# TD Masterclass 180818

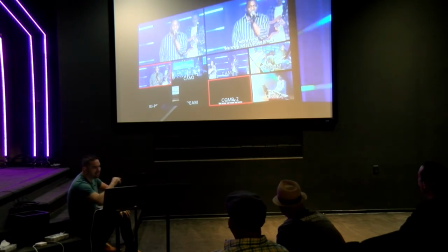(65:45)
So it's a little slower pace. He's having to do it all.
3, you can hold it. Ready, 2.
But he's still giving commands.
Let's push, that's good. Ready, 1, 2 is clear. Ready, 3.
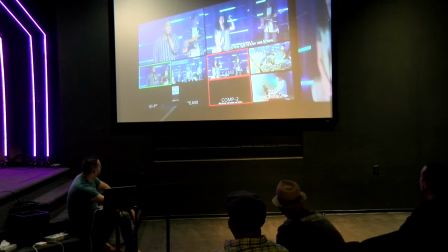(66:04) And 3. Ready, 1, 1. On 1.
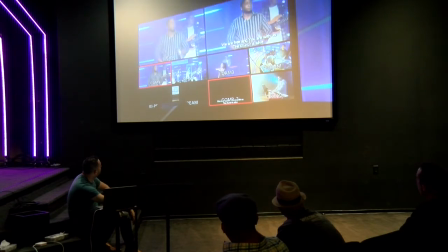(66:18) That's good, you're 3 right there. Ready, 3. And 3. Ready, 2, ready, 1. 1.
So you can see on this one, it's not as quick of a pace because he doesn't have the director who's only looking at the shots on the TV. This is the person who's having to do everything by himself. This is probably closer to what you guys will end up having to do. But I wanted you to see the goal. I wanted you to see what we're aiming at. This last video I'm going to show you right now is of Elevation Worship. Elevation Church is a church. Is it Texas? Can't remember. It's Stephen Furtick's church. It's a really big church. We're modeling a lot of what we do technically and promotional wise. We're modeling a lot of what on what this church does, but it's very similar to a church like Church on the Move, Life Church, North Point Church. They're all on this kind of scale of, like, Elevation has, I don't know, like 17 or 18 campuses or something like that, 20 something campuses. Life Church has, like, I think over 100 campuses across the country. So we're trying to model what we do off of what they do. But this is what I want you to see on this worship set. I want you to see and feel the pace. You're going to see them doing transitions. And then as the song picks up, you're going to see them, okay, now we're doing cuts because the song is faster. Now we're doing cuts. And you're going to notice the cameras never stop moving. I'm going to want our camera operators to see this as well. The cameras never stop moving. Now, obviously, the opening shot, and several times you're going to see it, is a shot from a sweeping jib going across. We don't have that. You know, sometimes there'll be a shot of a camera on a dolly or something like that, and there's going to be probably several handheld shots. Don't concentrate so much on the shots that you see. I want you to concentrate on the pacing and the transitions for this.
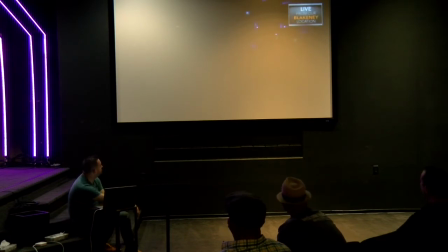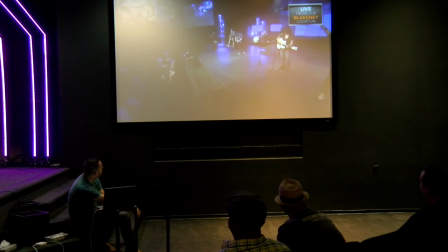(68:21)
So this is like an opening song, but everything's kind of slow right now, so they're doing fades.
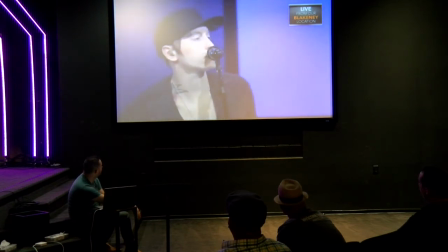(68:33)
You got your lead singer, you got two of them actually.
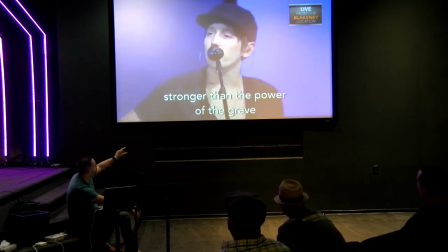(68:41)
This is typically, you would see us getting these shots. It's a little closer than what we can get because they've got much more expensive lenses.
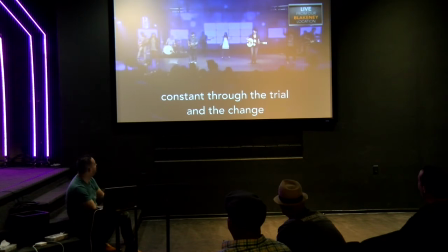(68:48)
Again, it's not just a static camera 2 shot. Camera 2 is slowly pushing in. That's maybe a 1.5-second fade.
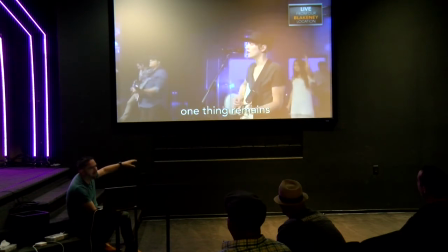(68:57)
It's probably the longest fade you'll see the whole time. They don't do these really slow fades.
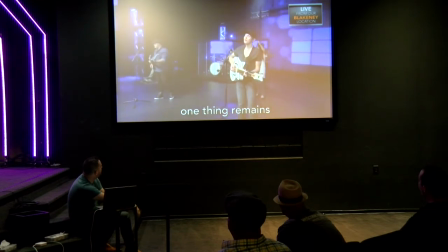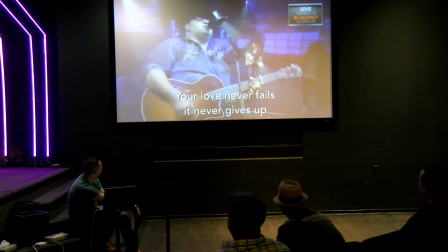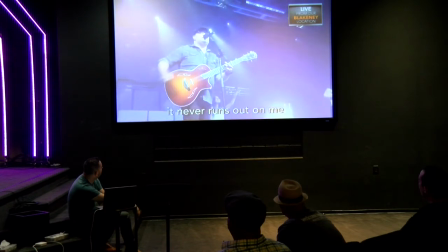Camera's always moving.
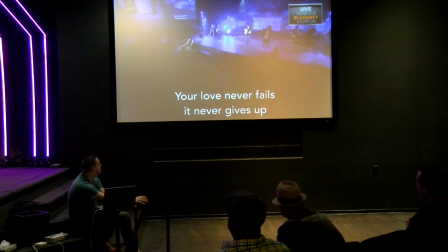(69:23)
transitioning with the song. Slow part of the song. Slow transitions. Lots of space between the movements.
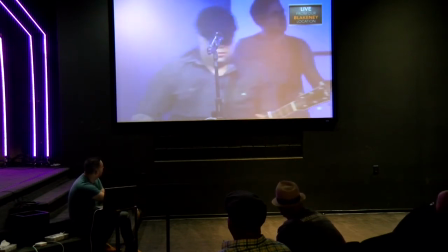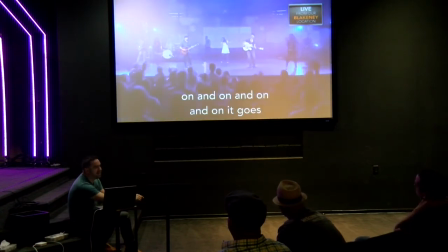(69:37)
Now they're cutting. You feel the pace.
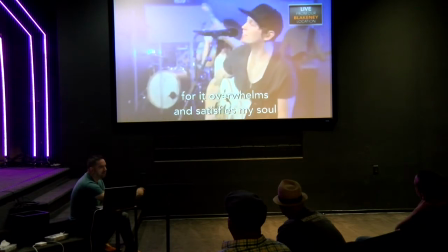(69:43)
They're not transitioning anymore. Now they're doing cuts because the song is picking up.